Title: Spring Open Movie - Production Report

They think that they walk, and there is a moment that they trot, and there is a moment that they run. So also you have to, yeah, there is a thought that we have to make that transition. And after knowing how they are going to move, we decide to go to a more complex animations.
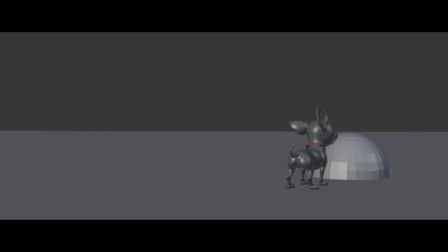[55:38]
So here's a combine of, it's a blocking of some of the body mechanics combined, and also adding some attitude.
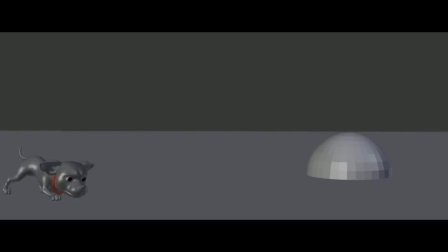[55:53]
So we decide also to have a bit of different animation style than Spring. This is more realistic, and we try to make him more snappy and cartoony.
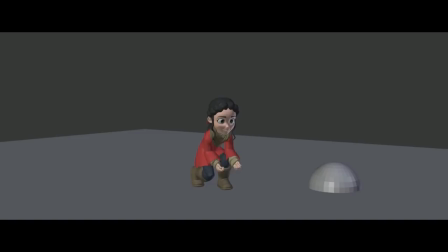[56:05]
Like this, he can be more like a comical relief from all the internal struggle of Spring. So we wanted, like, when you see autumn, you can have a smile in your face, at least. Yeah. So,
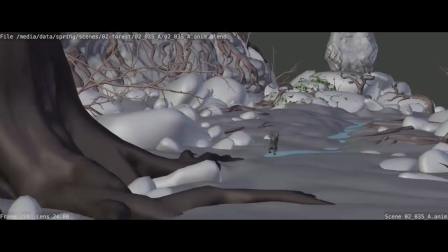[56:28]
after we made all the tests, we have already like some, these are like final thoughts in production.
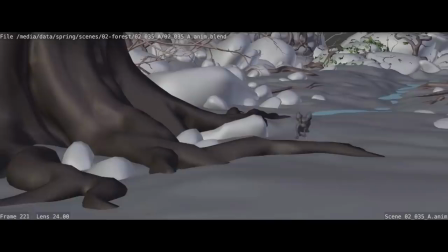[56:37]
We found already our animation style. We are happy with that.
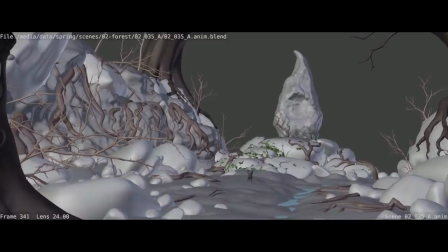[56:41]
And that's how it's animated now.
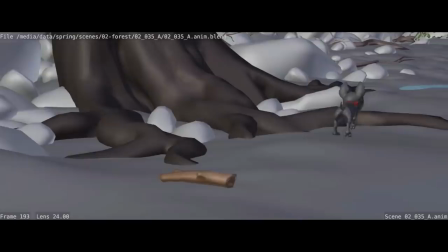[56:48]
So yeah, we define like ear floppiness, like how tail is moving.
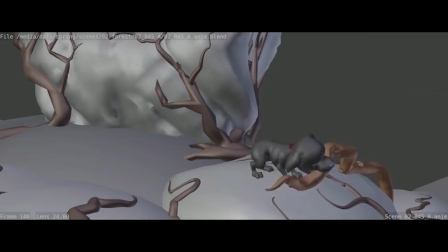[56:54]
And that's the other last shot I did.
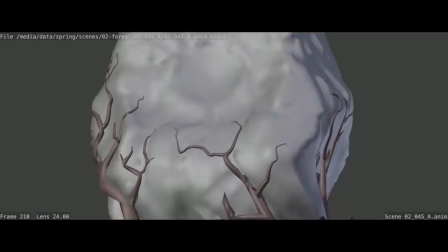[56:59]
And we are really happy with this animation style. And yeah, now that it's defined, almost all the hard work is done.
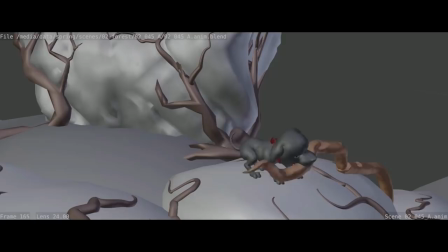[57:06]
So yeah, well, not the hard work, but part of the work is done. And now just we have to animate what is left. Yep, so I think Julian is going to take over. Yep. Okay. Oh yeah. So yeah, at this point I'm just ricocheting back on the stage. So let's go back to the original concept art one more time, because there's actually one part still missing that I want to talk about, and also use it as a bit of a springboard to get into more 2.8.
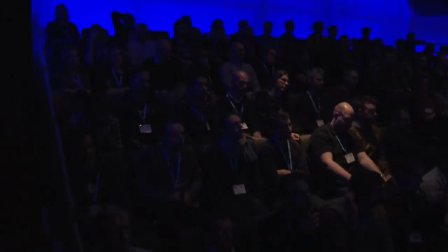[57:42]
So we haven't really talked about prop design yet, and what better prop to talk about than the one that Spring has in her hands all the time,
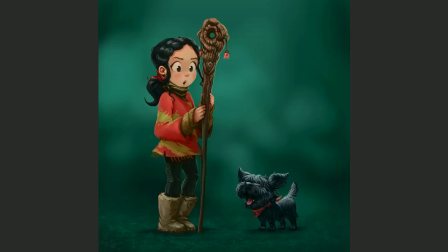[57:50]
the most important thing, her kind of magical shepherd staff. So let's talk about this one a bit.
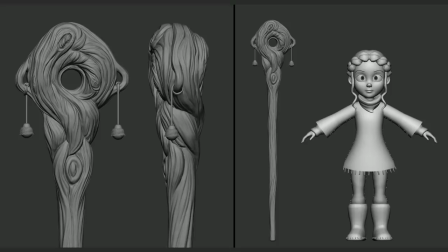[57:59]
So this one's pretty significant for the character. And of course, it went over some changes over time as well. This is the first sculpt test I did. And one problem we figured out early is it doesn't really resemble anything familiar. Like if you look at the original concept art, it looks amazing. But what is it actually?
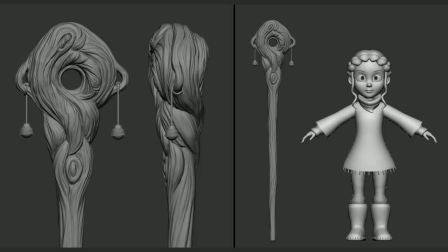[58:19]
Like so it looks rather unnatural. And I wanted to experiment a bit further and find something a bit more grounded. So we also had there were a lot of changes on top of that, so we had to change a bit of the thickness because Spring has tiny girl hands. So how is she supposed to hold that thing? But also the big top part. Like we were making early animation tests and she was just walking and she was constantly in danger of hitting her head with that thing. So also, there was an animation part in Hjalti's part where she was kind of resting it on her shoulder, and like that had to be faked as hell. So, So we kind of tried out to
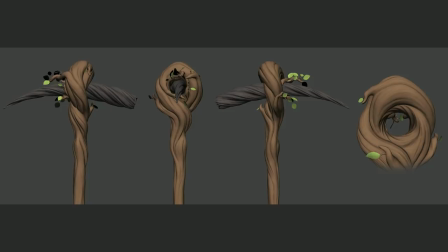[59:04]
improve these problems that we had, like get the kinks worked out. So this is kind of what we ended up with in terms of the model. So another change is like there were these dangling balls on the side, and we just removed them.